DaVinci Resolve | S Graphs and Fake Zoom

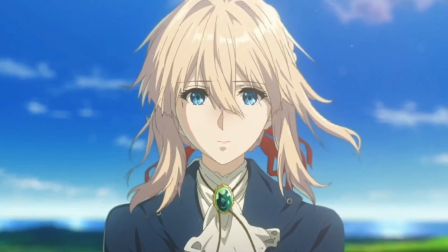[0:00]
Hi, my name is Peej, and today I'll be talking about what spline graphs I use for movements in my edits.
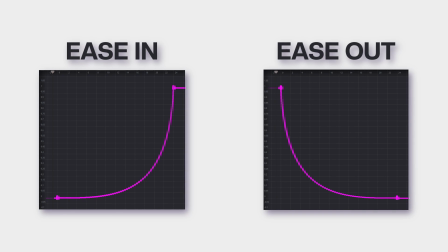[0:03]
And to sum it up for you, my transitions, I use ease in and ease out graphs, but for my other movement, whether it be for 3D camera movement, zoom ins on scenes, or doing 2D typography, the graphs I use are S-graphs. S-graphs are when your graph looks like this.
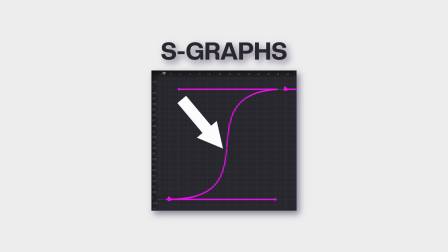[0:14]
At the first keyframe, the graph starts out flat, then in the middle, it starts to rise up, where the graph becomes more vertical, and at the end, it flattens out again, and now it gives us our S-shape.
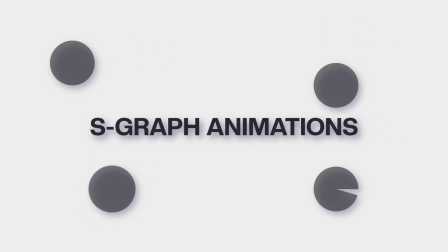[0:22]
This graph allows you to make nice, smooth movements for whatever you're doing. Let me show you.
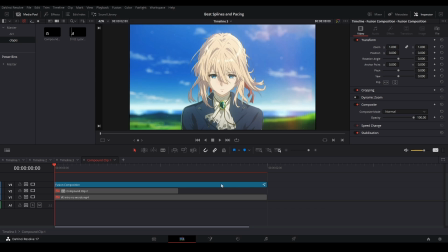[0:25]
We're gonna do this fake zoom with the Twixter, so we're gonna hit two beats on our song. so the way we do that i'm first going to retime the twix and then we're going to show you how to do the zoom so right here we know our clip is going to be two seconds just like that we want our clip to be looking up at the halfway point so i have my clips cut out like this
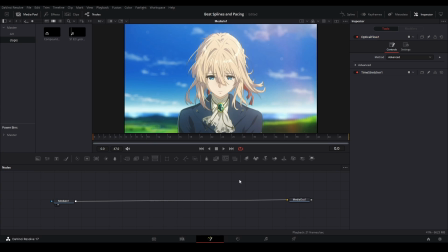[0:39]
each frame is different don't know how to twix i'll leave a link to my twixer tutorial so you can learn how to do that because once you've watched that you know where i am in this process and so what we're going to do is we're going to add a time stretcher node getting we have our source there let's see
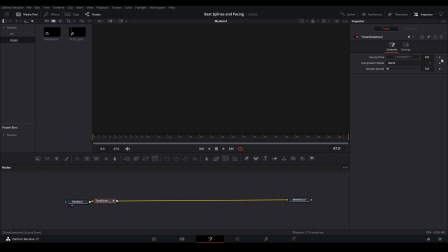[0:50]
our source time we have is at 27 so our end is going to be at 27 so let's bring that out like
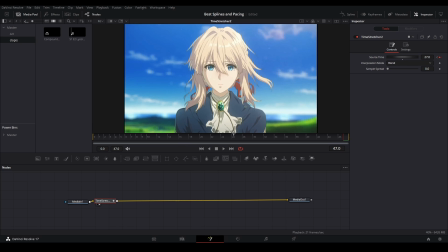[0:56]
this if we look at it we see that the clip is stretched all the way here and then we're going to go towards the middle which is going to be at 24 frames and we're going to keyframe at the middle and we're going to be at the part where she starts to look up so around there so it's going to be like 11 frames right there and then i'm going to open up our spline graph just like this
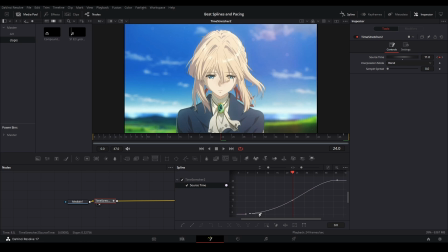[1:12]
look at our source time and then just make our curve something like this so the way that i do this is that i make a curve like this and i make a curve like this but since the middle is exactly where we need to sync it what we're going to do is move these keyframes over and this is going to to make our s graph just like this it's an s graph because you can see this makes kind of
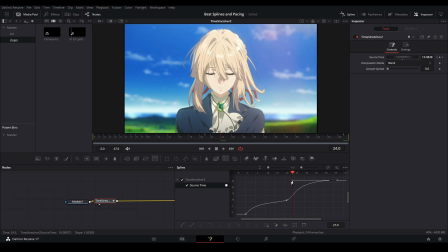[1:29]
like an s shape let's bring this over about like three frames and let's read adjust our time the steepest part of our spline graph will be over the 24 frame mark just like this and now kind of something like that so now she'll look up right when it hits that point and then
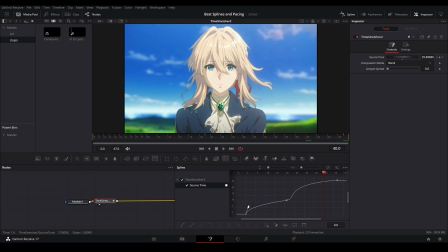[1:45]
if we want to make this smoother we can bring this down like this and so we have an angle and then we can add our optical flow and change this to flow clamp our edges and then we can play this back all right just like that we have our clip can smooth out the splines so it's not so rigid when we fix it so we can make this even more like this and that should
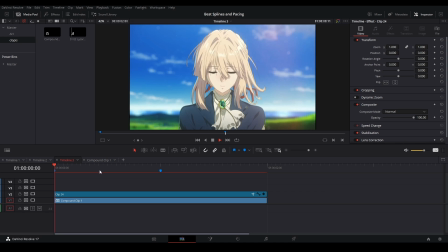[2:03]
be good and let's go to our timeline and then now we're going to do the zoom in so generally if we're going to do a fake zoom we're going to zoom
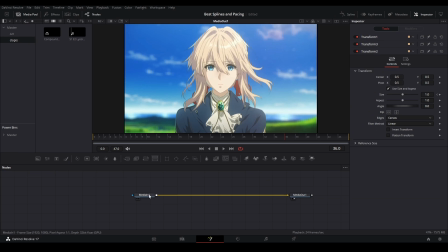[2:09]
out zoom in and zoom out again let's do this all right here i'm going to add a transform node let's do our zoom out so let's go to the beginning keyframe and let's go somewhere like 28 frames and then keyframe again let's go the original keyframe by hitting this arrow and let's put
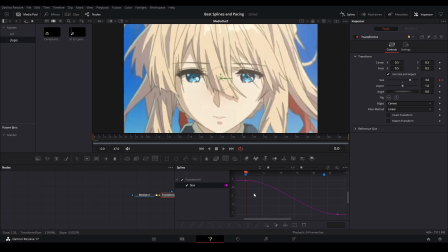[2:21]
this value at three open up our spline and then we can make our zoom out ctrl a hit s to smooth out the keyframes and
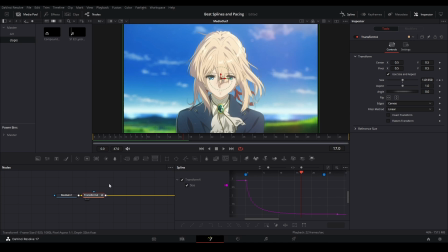[2:28]
then make our curve something like this and that is good and now we're gonna do our middle zoom and so remember we need to sync it on frame 24 like this that's where exactly where our marker is let's add another transform node and let's go three frames back one two three keyframe and then
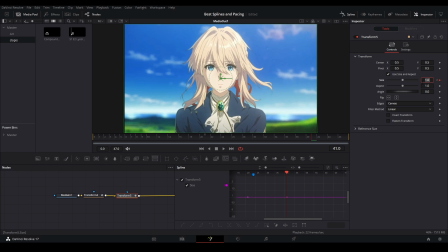[2:42]
let's go forward once somewhere around here we can keyframe and let's just zoom in the amount that we want i usually do a value of over 0.2 so like if we have one our values are one we need to go zoom in data 1.2 at the minimum in order to
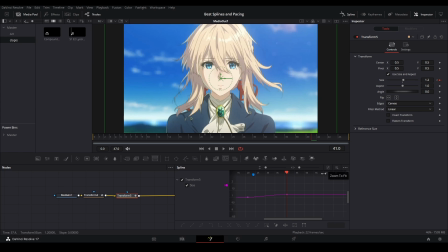[2:55]
see the movement and that it's recognizable so we have to have that we're going to zoom to fit here we're going to control a all our frames and let's make another s graph just like this and so right over 24 is going to be the steepest part of our graph hopefully if we just adjust it
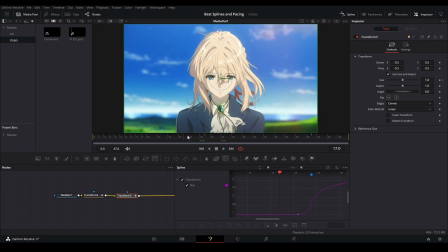[3:07]
correctly like that and that should be good something like that will work now if we look in when she looks up the spline graph will go
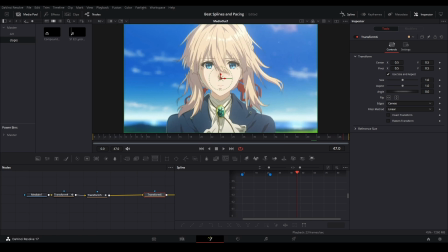[3:13]
like that and then in order to finish our transition we're gonna zoom out like this add another transform node to keep him at the end so five frames
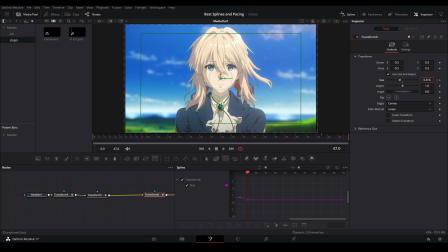[3:19]
back frame again go back here and then we can zoom out just like this and then to go around here because we don't want to show any motion tile and then adjust our spline graph like we've been doing just in this way and now we have our loop
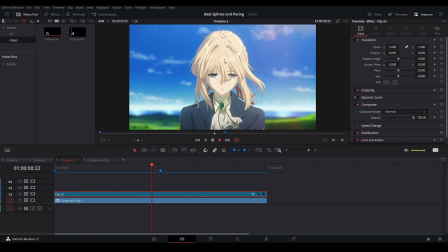[3:31]
just like this and so if i play it back you can see now that is our fake zoom in and then out and that is how you do that if
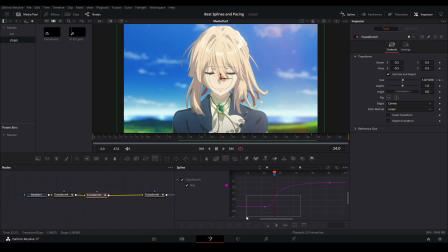[3:36]
you want a smoother impact before you zoom right here all you have to do is bring this keyframe back and then realign where you want this to be and then also you could bring this down it's a little bit smoother like that otherwise you can keep it like this and it'll just zoom in much quicker but if you think that your zoom is too stiff try and moving your graph like this and making this overall line
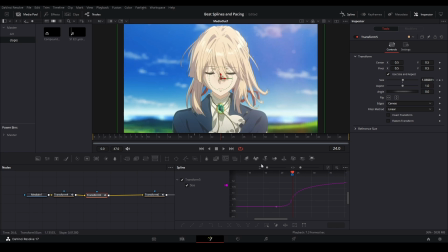[3:55]
flatter that's right in the middle and this flatter the line the smoother movement we will have if you're interested in learning about how to make a twitch shake in
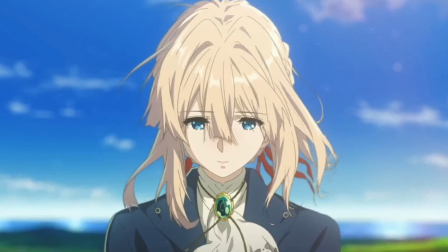[4:01]
davinci resolve click this video right here otherwise subscribe and have a good day